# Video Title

Earlier we talked about the hierarchy of importance, with the most important thing usually being the eyes of the characters. To make those eyes pop a little more, we make sure that they are reflecting a light source. This creates little tiny pinpoint lights, which are called eye lights. Eye lights make a character feel alive. I don't know that I understand why this is, because in real life this isn't something that I ever notice or care about. But in cinematography, it's an undeniable effect. Even in cartoons, when we want to empathize with the character more, we just add more eye lights.
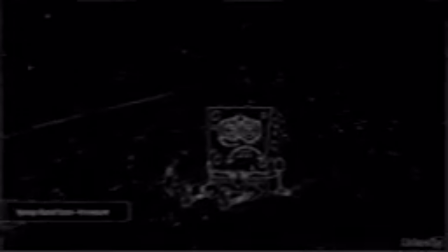33s
As in this case with SpongeBob SquarePants. The eye lights suggest that his eyes are watering.
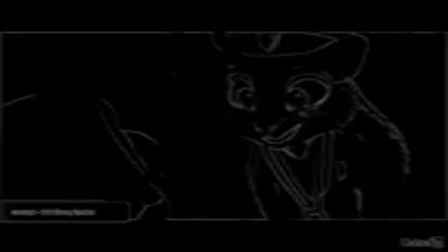37s
But this is also used in anime and other cartoons to make a character more lively or adorable. Here's our model Bitsy without an eye light and also with an eye light. You can really see what a difference this makes and how much life and energy she has in the eyes. Or in this close-up of our other model Lucy, notice how the eye lights make her eyes just sparkle. So what should you use as an eye light? You kind of have to be careful because you don't want to add in a new light source just to light the eyes. And you can see that we have that here in this shot with Bitsy, and it's not great. The good news though is that the eyes are actually really reflective, so you don't have to have really bright lights to create eye lights. Also, the larger the source, the larger the lights in the eyes will be. Of course, you'll want to avoid shining bright light directly in the eyes of the actor, as that would be distracting, obviously. Pretty annoying too. Now, in some cases, you might not want an eye light. You might want a character to seem dead behind the eyes.
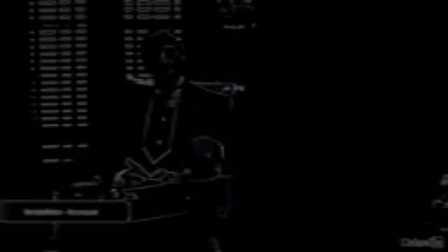96s
In the haunting opening scene of The Godfather, nobody has eye lights. Their eyes are just black, which is really disconcerting. In The Machinist, it feels like eye lights are an indication of the arc of Christian Bale's character. In the beginning parts of the film, he has eye lights and, feels lively enough.
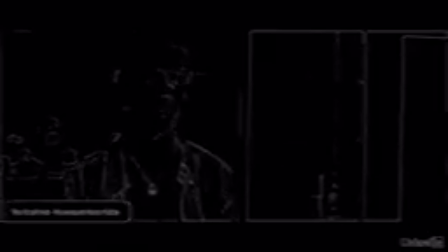113s
But later, his character breaks down, and the lack of eye lights makes him feel even more detached. Using eye lights tactfully can also show a disparity between characters. We see that here, as his girlfriend has eye lights and still has her wits about her. The same technique was used in The Silence of the Lambs when we first meet Hannibal Lecter.
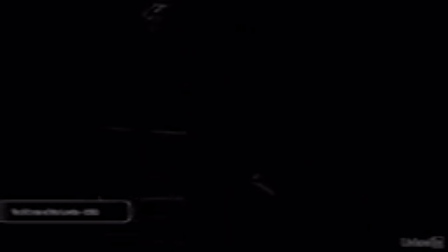133s
Agent Starling has her eye lights, but the sinister Hannibal Lecter has none. And, when we filmed The Assurance, I knew about this concept, but I don't think I realized just how important it is. And we were in a hurry, so there are a lot of times I just kind of wasn't looking for eye lights or didn't care that much. But by the time I got to post-production, I realized how much I missed having eye lights in a lot of shots.
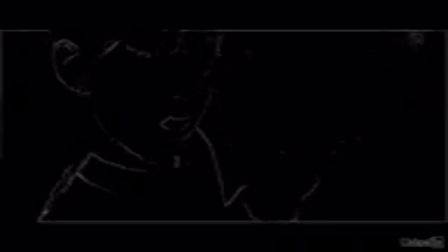157s
This was especially bothersome to me in these shots in the finale. Because there was no eye light, the ball composite would have to be flawed. Obviously, we would see the reflection in her eyes if she were holding a huge light source right next to her face. However, I did get the eye lights right in one visual effects shot.
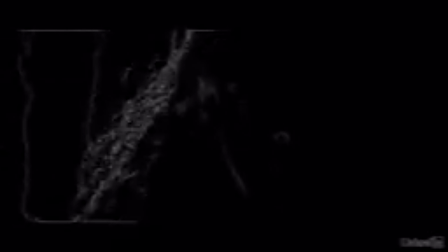176s
In the upcoming courses on visual effects, we'll look at how I recreated and tracked these eye lights and what a difference that made in the final shot. Now, in the next tutorial, we're going to look at a fun trick, how to create a silhouette.